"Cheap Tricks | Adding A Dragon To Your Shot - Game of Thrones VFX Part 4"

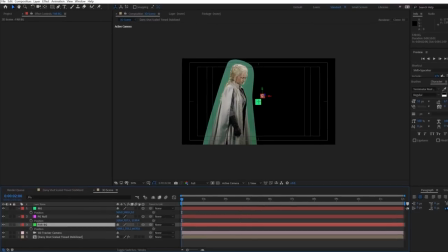994s
Also, all the new elements I import will be centered in the foreground and at a reasonable scale to work with.
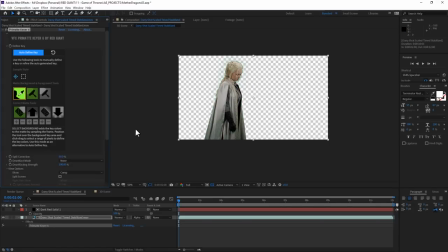1001s
Then I might as well run Primat Keyer on Marta. I'll auto-define the key, clean up the background, restore the foreground, check the core mat switch to get rid of little holes in her cape, things like that, and also throw on the green spill killer. So now we've got her element to work with.
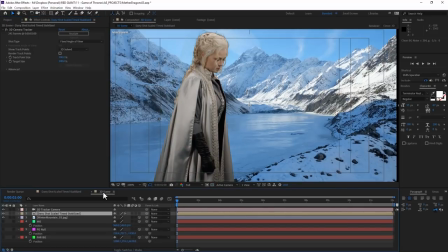1018s
And full disclosure, future me knows that I'm gonna comp in Marta to my animated background in a whole separate step at the very end of this tutorial. And so her layer's gonna look pretty wrong the majority of the time. I know this.
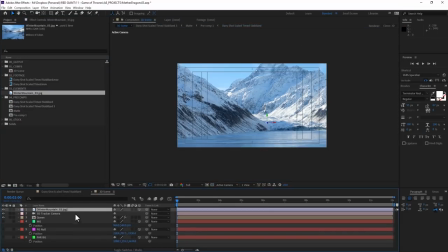1031s
I know. So I'll bring in this still image of this winterscape,
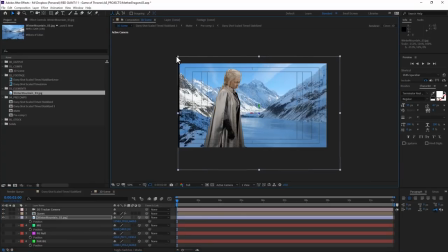1036s
and I'll kind of flip it around and place it way back here around 6,000 pixels back. And since there's no other live action reference than Marta, I can sort of fudge where the horizon line is and just make sure it looks decent in playback.
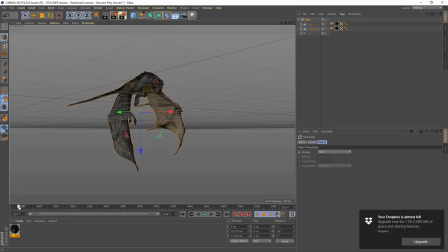1051s
Now let's hop back over to Cinema 4D where we've got all those handy dragon animations. Just like with our dragon taking off, I found this little section where the dragon's doing a pretty pronounced wing flap through frame.
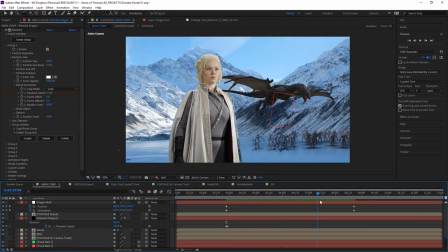1063s
I did initially try a glide, but it really didn't look like the dragon was animated at all.
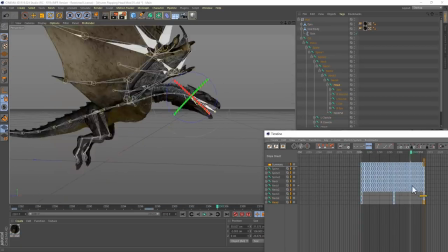1069s
So I'm going with this, and just like in the last shot,
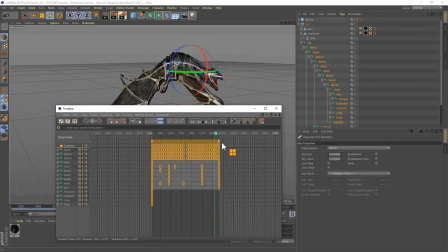1072s
I modified the animation a bit to have the dragon's head facing a little bit more down and her jaw open to spew some fire.
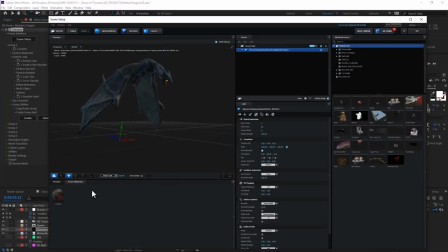1079s
Then I exported this OBJ sequence so I could use it in Element just like before, applying the dragon texture preset we saved earlier.
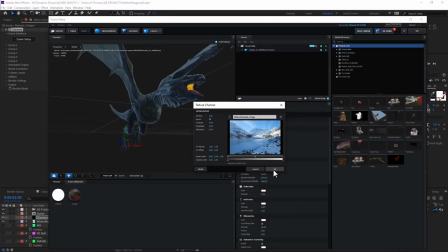1087s
I'll also load in that same winterscape background image as the environment map.
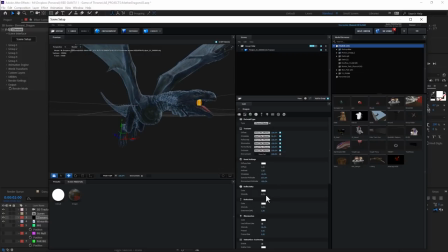1092s
I don't always recommend doing this, but I think it'll work out with this relatively monochromatic background.
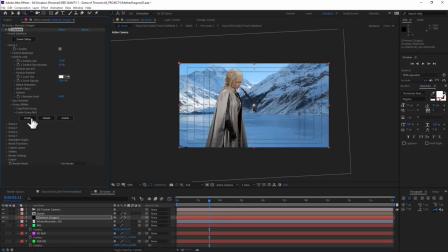1099s
Next, just like before, we'll create a group null so we can give this dragon a flight path. I'll scale her so she would appear large in the foreground, but then I'll push her far into the background,
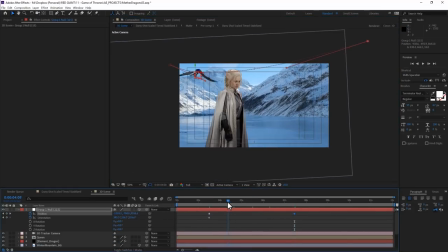1110s
and then just with a few simple position and orientation keyframes, I'll set her on this little curved path right down through frame. And the fewer keyframes, the better, in my opinion.
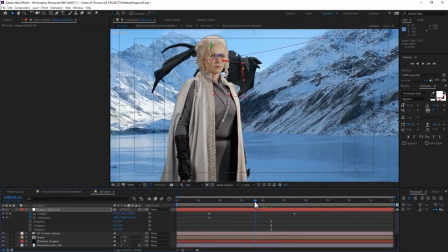1122s
To get the timing of the wing flaps to look best with this shot, I'll add some keyframes to the baked animation.
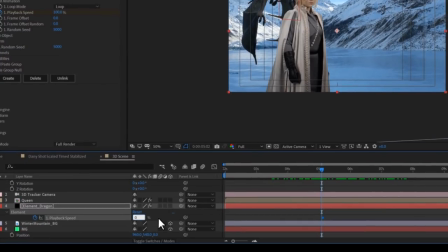1128s
I'll make them 0% all the way until she enters frame and then switch it to 100% the next frame.
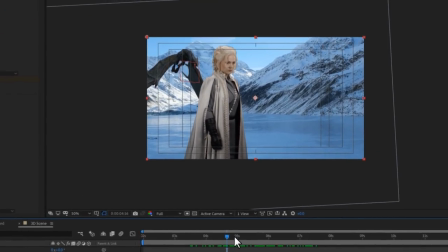1134s
And since her flying is actually a loop, I could have probably just offset her as well.
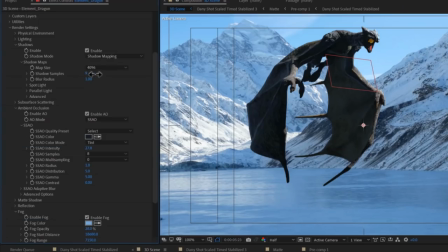1141s
Some standard stuff for Element, I'll enable the shadows, turn up the ambient occlusion, add real smart motion blur and some color matcher,
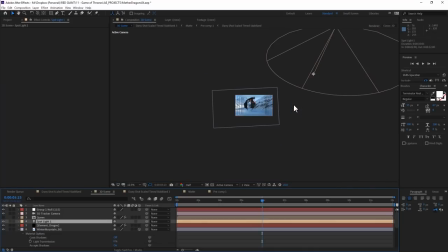1149s
and I'll add a light that kind of approximates the sun the way it's looking on these faraway mountains,
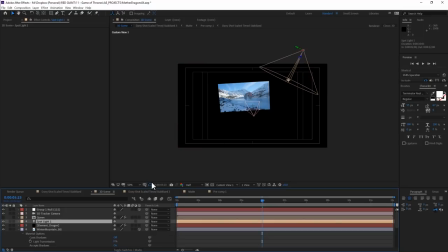1155s
and then some bluish gray ambient light from all this ice and snow,
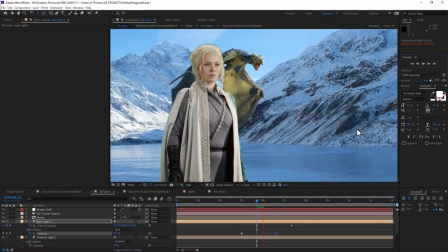1159s
and lastly a warm underlighting right here, as I imagine there will be flames and explosions and stuff.
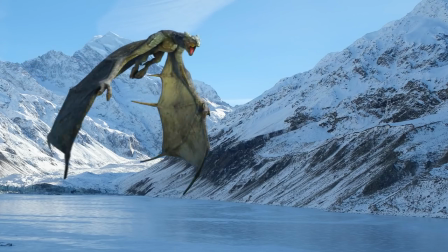1166s
Once I've got all that in place, I'll pre-render her just to save a bit of time later, and hey, you know, Dragonheart's got nothing on this.
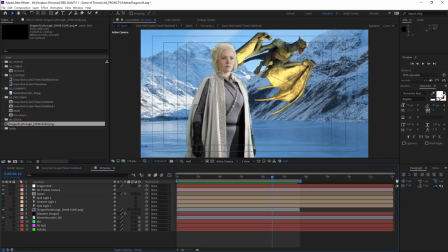1175s
Actually, I love Dragonheart. I'm sorry, boo. But you know what that movie didn't have was zombie hordes, and you know what? I made one of those last episode. Let me dig that up. Little dead body humor for you.
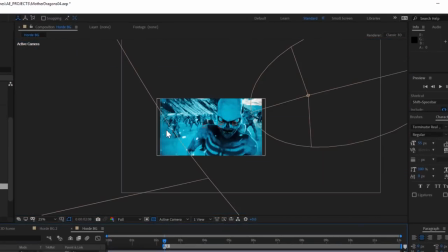1188s
The good gravy, who... leaves a comp open to that frame.
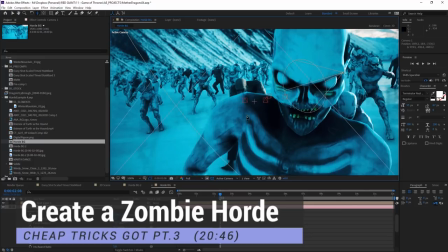1194s
Anyway, you can watch part 3 to see the details of how this horde came together.
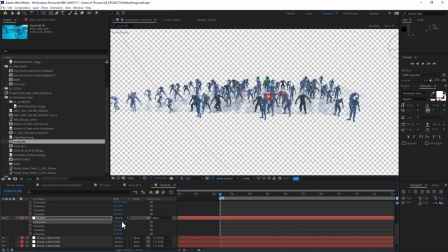1200s
Today I've got the relatively easy task of just repositioning the camera and
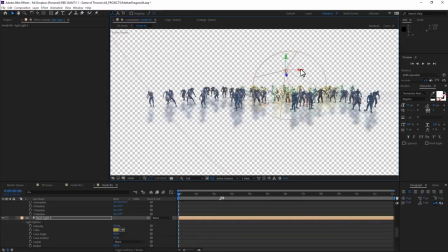1206s
adding a top spotlight to simulate that fiery death from the sky,
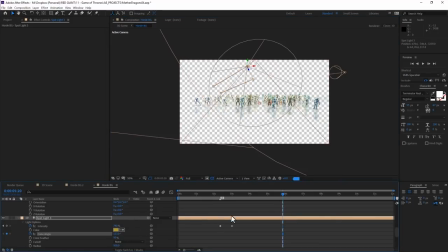1211s
and then I think I'll just pre-render this little bad boy.
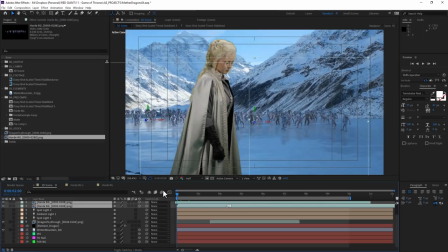1217s
And now that I've got some pre-rendered zombies and a dragon flying through frame, look how easy it is to just drag and drop them right into this piece. Anything that needs to be somewhere in the background, I just slide back like 5,000 or 6,000 pixels until it looks about right.
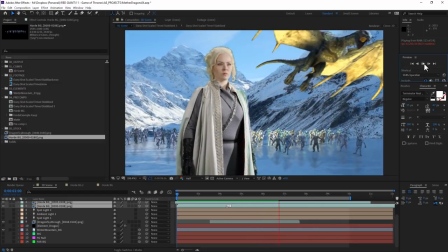1233s
Now these zombies have all got to die as the, as the dragons fly through.
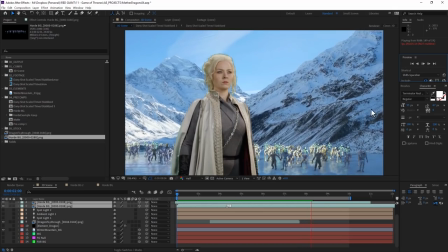1239s
And did somebody say shatter?
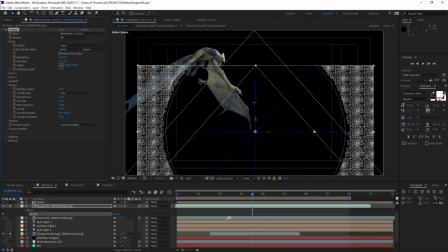1243s
Yep, just like in our last episode, I'm gonna literally keyframe them to shatter at the thought of fire for some reason.
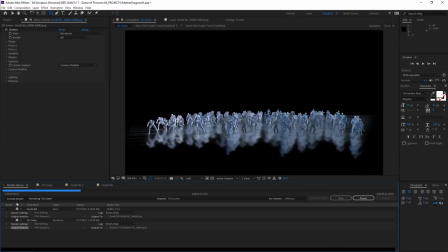1250s
I'll pre-render that in the background, and in the meantime, I'll jump over to Action VFX to get some groceries.
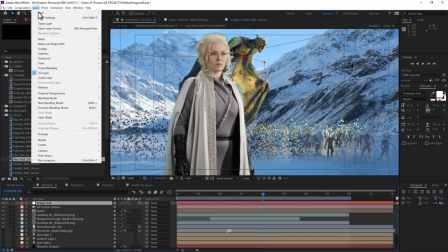1257s
Fire groceries. Back in After Effects, I'll turn to that dragon null, and I'm gonna parent a new null to that.
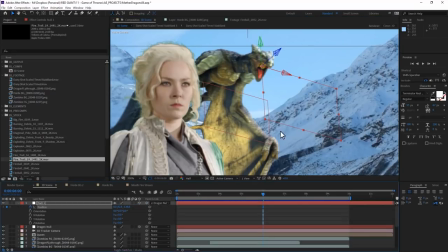1265s
And if I use the gizmos to just offset it, I can create a locator that's right where the dragon's mouth is.
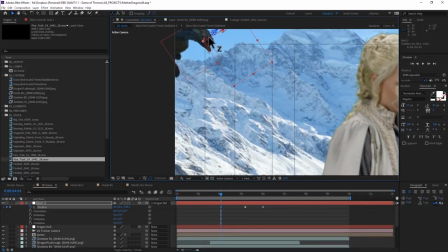1272s
Then in another comp,
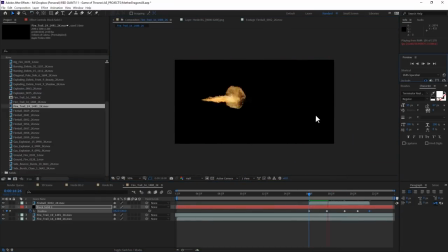1274s
I'll combine some of those fire trails with a fireball that I got from Action VFX into this kind of pillar of fire thing.
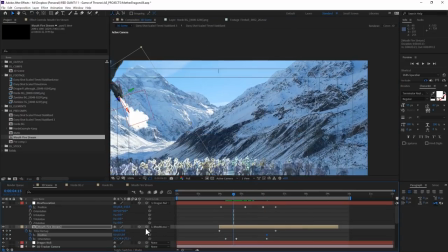1282s
It looks all right. And completely ignoring the laws of physics, I'm gonna take that comp and parent it to this mouth null,
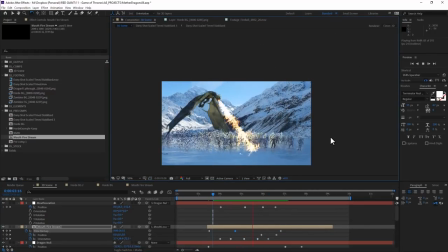1291s
adding some rotation keyframes and masking until I get something like this.
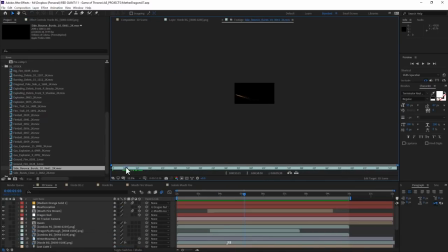1296s
Now, while I was on Action VFX, I grabbed a couple of explosions, some exploding debris, water splashes, and some ground crumbles.
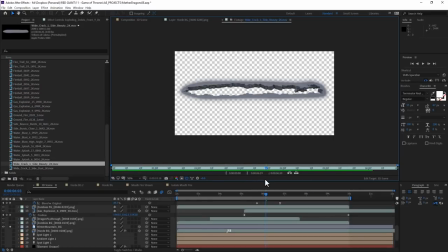1303s
And now it's time to do some VFX jazz.
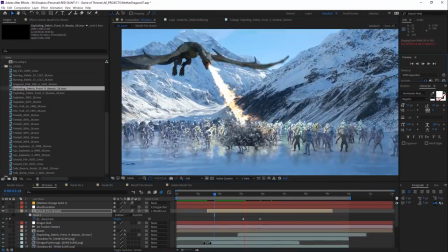1307s
Just placing, scaling, and timing and improvising these stock elements together to give me something very explosive and fun.
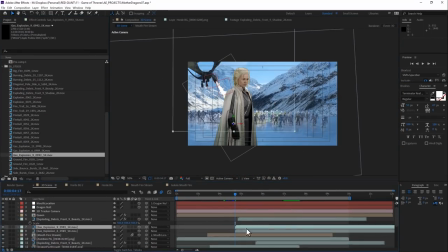1315s
Now you could mess with elements like these all day long, and I'm trying to stay kind of minimal, but really, I just need all of these explosions and debris and shattering zombies to work closely enough together that when I super comp them,
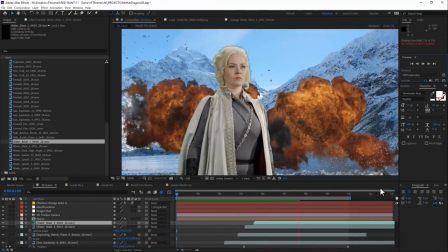1328s
all of the glows and wraps will really make this pop.
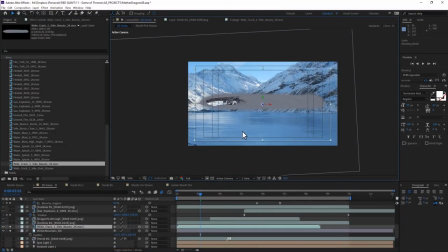1331s
Now behind all this crazy destruction, I placed two copies of this amazing ground crack element.
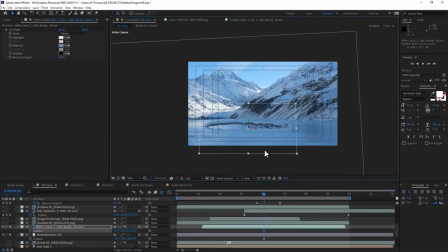1338s
I'll tone it to match the colors of the icy background, and then behind that,
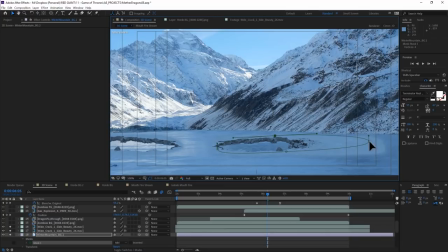1343s
I'll create a duplicate copy of my background that's a little bit darker, and I'll mat it to just be in these little cavities created.
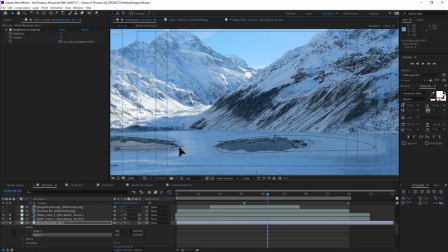1350s
So it looks like a nice little, you know, ice cave-in situation.
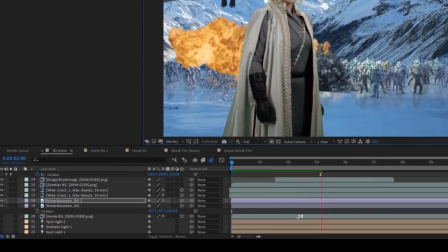1355s
Now, since I forgot that background null trick that I did in the last shot, I've got all these 3D layers that I want to use in SuperComp.
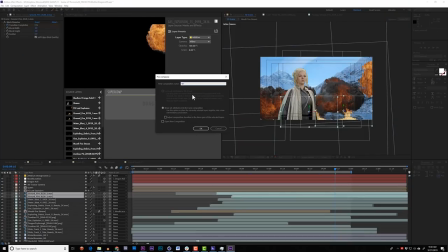1363s
So for now, I've got to pre-comp all of these elements and kind of tidy up the comp at the same time.
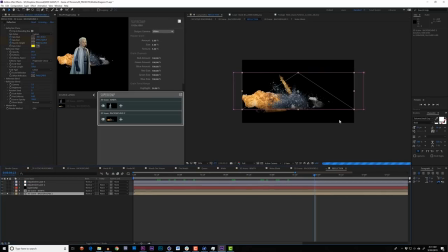1368s
I'll even create one pre-comp that's actually all the fiery, explosive elements from this comp,
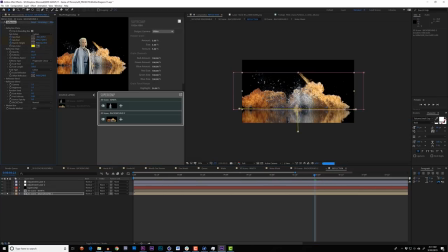1374s
and then use VFX reflection to make them all reflecting here in the ice.
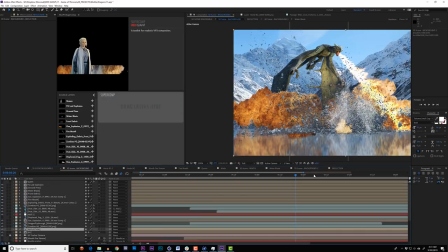1379s
And now that I have all of these distinct layers, I can bring them into SuperComp.
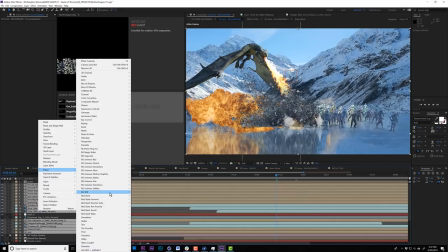1384s
Now I'm just going to ignore the queen layer and just work at the background to begin with.
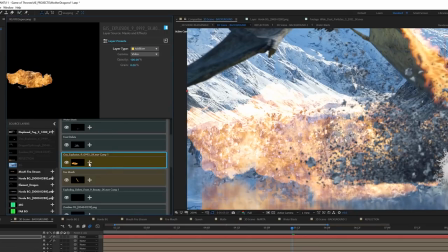1389s
With the two gas explosions, I'm using some heat blur, core matte, and optical glow. The heat blur distorts the image around the explosion. I can even kind of splay it out like this. The core matte is like a feathered mat that preserves the inner darker colors of this explosion,
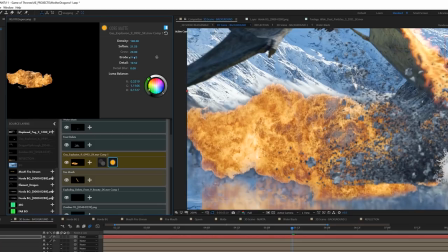1409s
basically making it both an additive and normal layer at the same time.
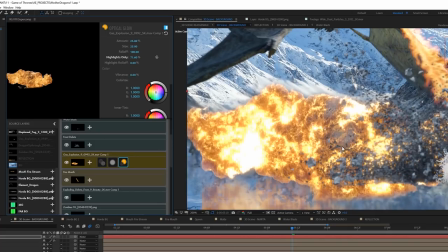1413s
And the optical glow is just a kiss of a beautiful bloom that envelops these wings, the debris, and just blends everything together. So here's that on and off. You can see what it's doing.
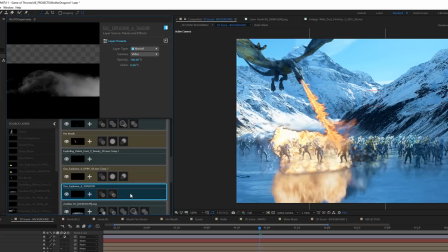1427s
I'm gonna do some version of that to all of my fire layers, and then also for all of the normal layers, I'm gonna add light wraps,
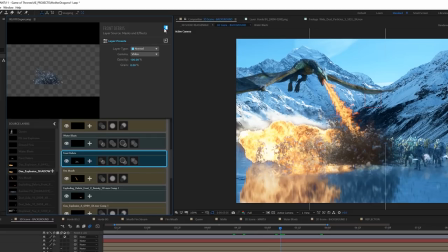1434s
diffusion, and haze that'll take in a lot of that bright information and the background information and blend them all together.
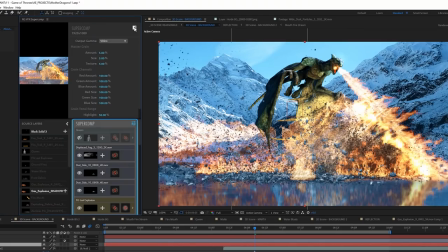1441s
And here's the final before and after. Now I'll create a new comp altogether,
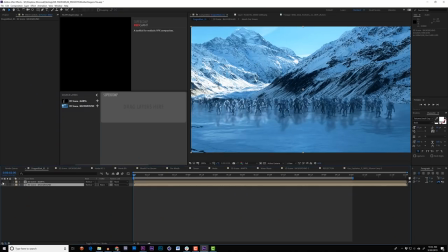1448s
where I can bring in this whole super comped background layer and my foreground queen layer and see if I can get them to play nice.
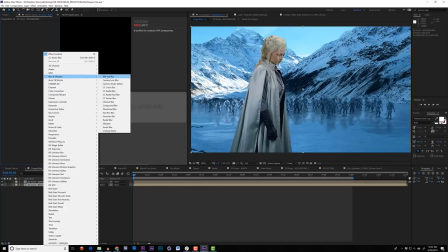1457s
I'll apply a slight camera blur to the whole background piece, which I'm sure is kind of a nice crutch too.
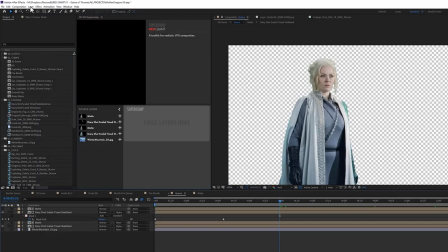1464s
And then in my Martyr pre-comp, I'm gonna use a classic technique to create a bit of an offset orange rim on her by creating an orange solid,
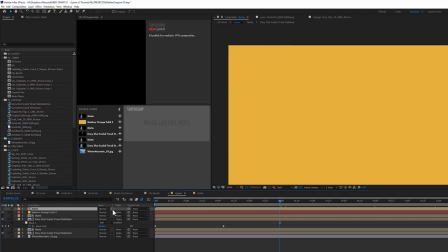1473s
setting it to track matte, and then using a blurred offset copy of the original footage to fake a rim.
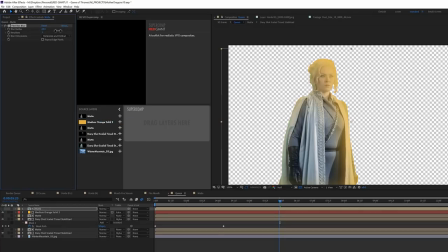1480s
And I can key this to kind of add a flame lit side to her here.
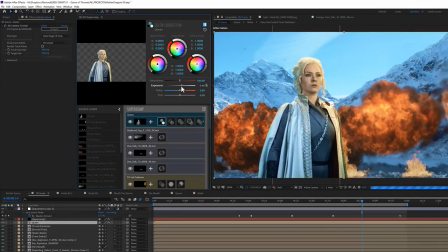1485s
Next, I struggle for what feels like an hour trying to make this clean foreground lady look like she's part of this scene.